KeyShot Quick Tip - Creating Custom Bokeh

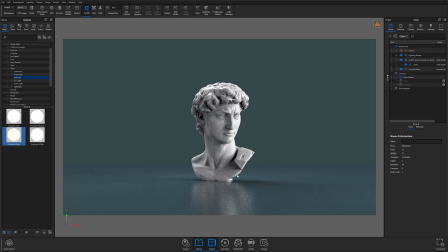What's going on everyone, welcome to another Keyshot Quick Tip.
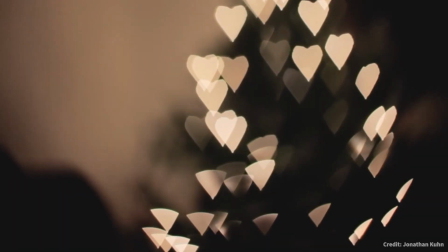In this video we'll be talking about bokeh, arguably one of the most talked about subjects in photography,
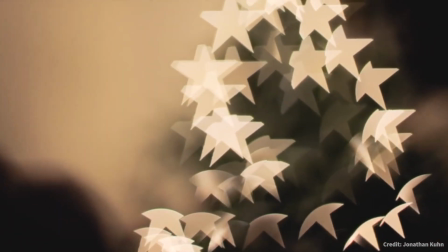and today we'll be looking at how you can create custom bokeh effects right here in Keyshot.
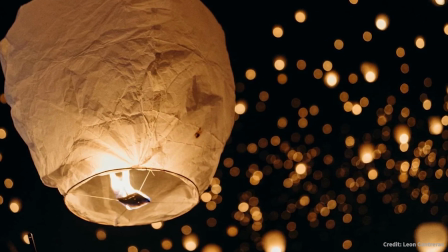If you're at all familiar with photography, own a camera, or have spent a little too much time browsing social media,
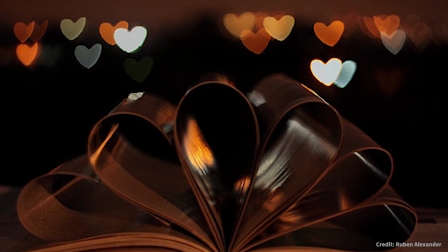you have undoubtedly crossed paths with the infamous buttery smooth background blur that photographers refer to as bokeh.
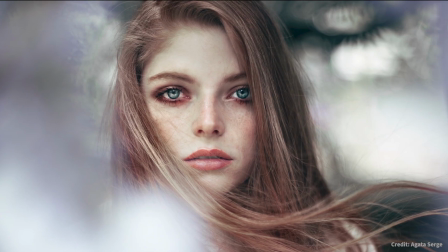Generally, this effect is particularly noticeable in portrait and product photography where
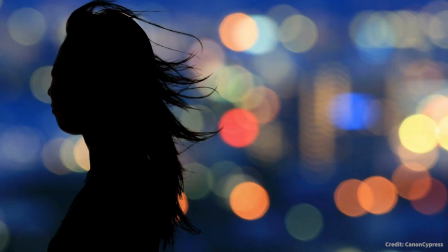the subject of the photograph is separated from its background using a low f-stop lens.
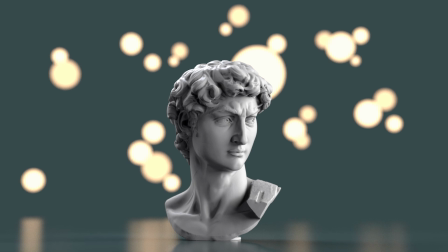This causes the subject to be sharp and visible, while the background lights, reflections, and highlights appear out of focus.
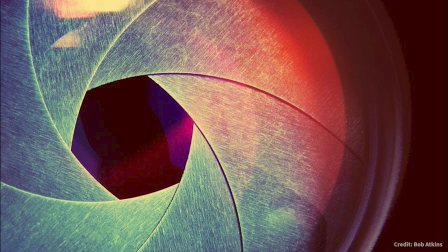It is here that the shape of the lens and the number of blades in its diaphragm determine how these background elements render.
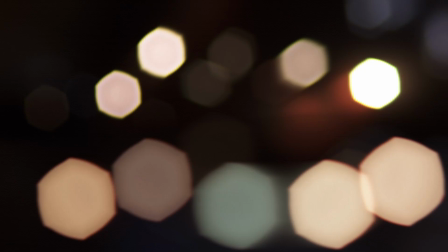While traditionally, bokeh appears as a round or hexagonal shape, there are ways to create custom bokeh in any shape you desire.
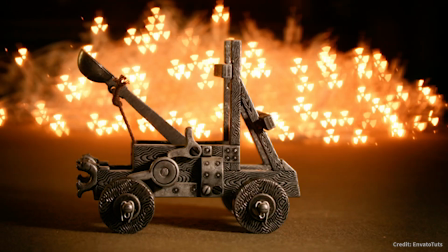And luckily for us, recreating the effect in Keyshot is incredibly easy.
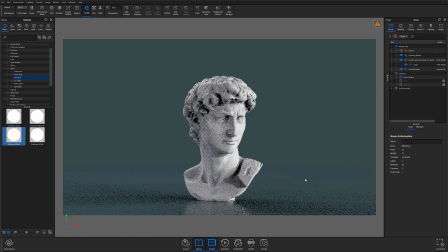To get started, you're going to want to place your subject in the forefront of your scene and light it accordingly. At this point, I would consider choosing a darker environment color in order to best highlight the bokeh effect you're creating. However, if you are working with a daytime or brightly lit scene, you can still achieve a bokeh effect with the same principles.
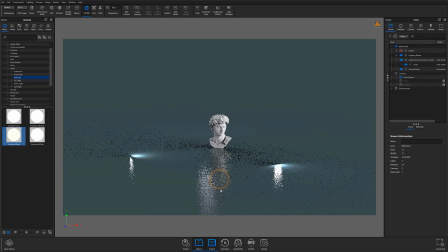From this point, I'm going to make a simple circular bokeh effect by adding a piece of sphere geometry through the add geometry flyout in the edit menu. I'll then position my geometry somewhere behind my subject in the scene and apply an emissive light material to create the light that will be out of focus.
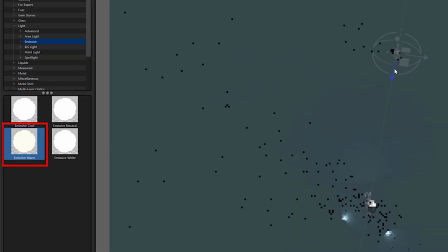In this case, I'm using a warm emissive light because most non-LED lights tend to have warmer tones.
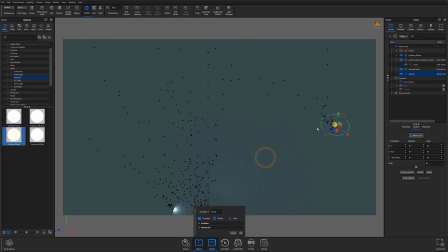I'll then adjust my camera to focus on my subject, move the lit sphere into a position that is visible, and enable depth of field to both dial in how much f-stop I need, and determine if I need to move my lit sphere further into the background.
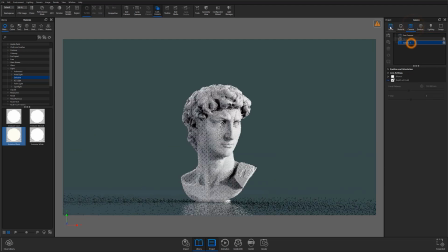If you find that there isn't enough focus differentiation between your subject and the background light, simply move your lit geometry further away from the subject in the foreground. Once you're happy with the effect the depth of field is creating, it's now time to put your creativity to work.
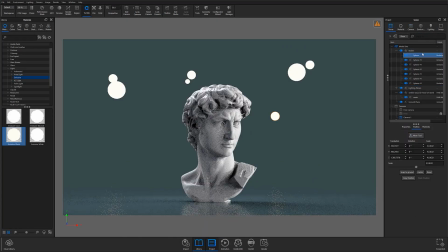At this point, I duplicate the same sphere over and over and move the duplicate spheres into new positions. While doing this, I also take the opportunity to adjust each sphere's scale to both add some variety to the scene, as well as create the illusion of depth.
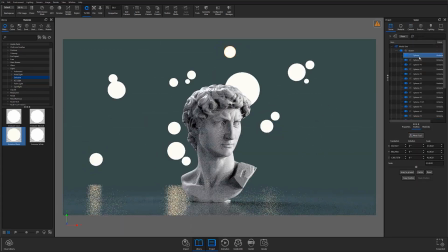Once I'm satisfied with the placement of my background lights, I like to select a few individually and adjust their light intensity.
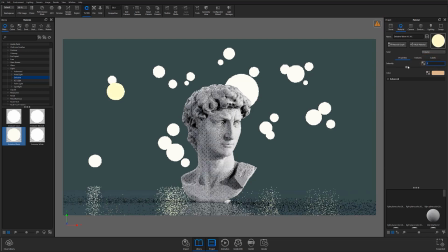This once again adds a little bit more variety and depth to the scene while adding realism and better simulating how the effect would be rendered through an actual camera lens. Now, the method I just described is a simple and highly flexible method for creating bokeh of different shapes and sizes,
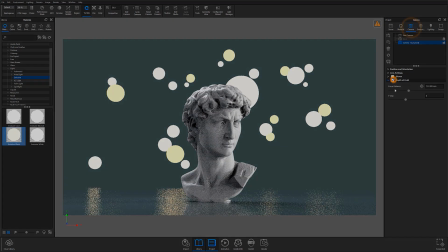but it does involve creating geometry and modeling if you want to use shapes outside of what exists in Keyshot.
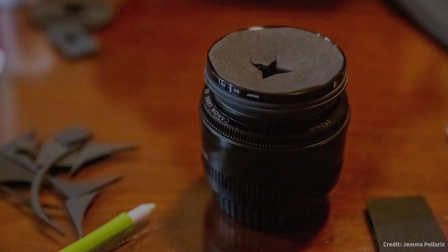Another method to create custom bokeh without modeling geometry would be to create a bokeh filter.
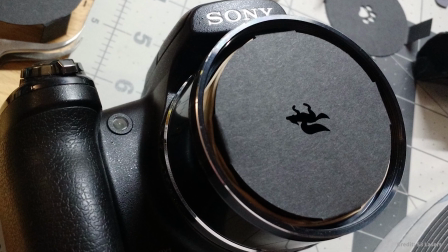In real-world photography, bokeh filters are typically applied over the camera's lens to create a shape that light will pass through.
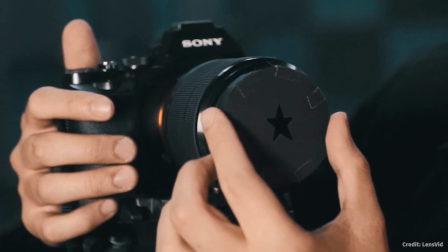In Keyshot, you can achieve the same thing by creating a bokeh filter using a plane in front of your camera.
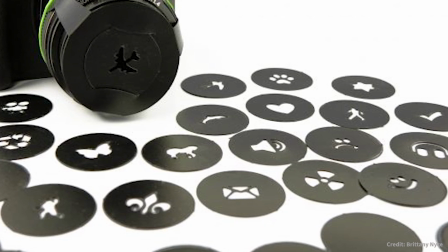To do this, you'll first need to create the shape you'd like to work with.
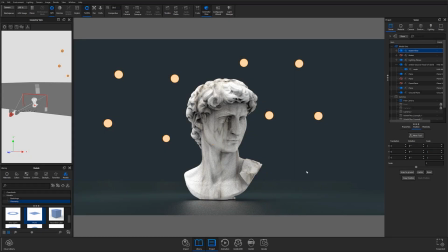Essentially, you'll need to create an image in your program of choice where the shape you'd like to use as a filter will be white and centered on a black background, similar to the image I've created which you can see on the screen.
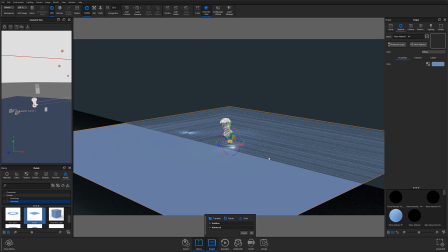You'll then want to create a plane in Keyshot where your image can be applied and then move that plane in front of your camera.
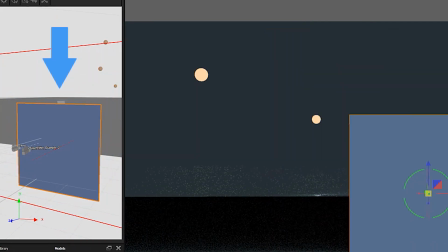Notice on the screen I have the camera view open on the left side of my program window so I can get a better
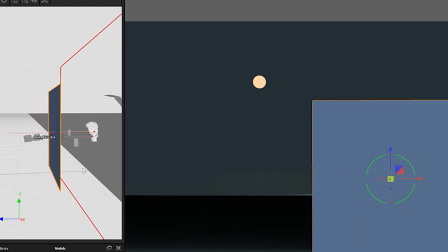idea of how my bokeh filter is being set up while also being able to see the effect in my real-time view.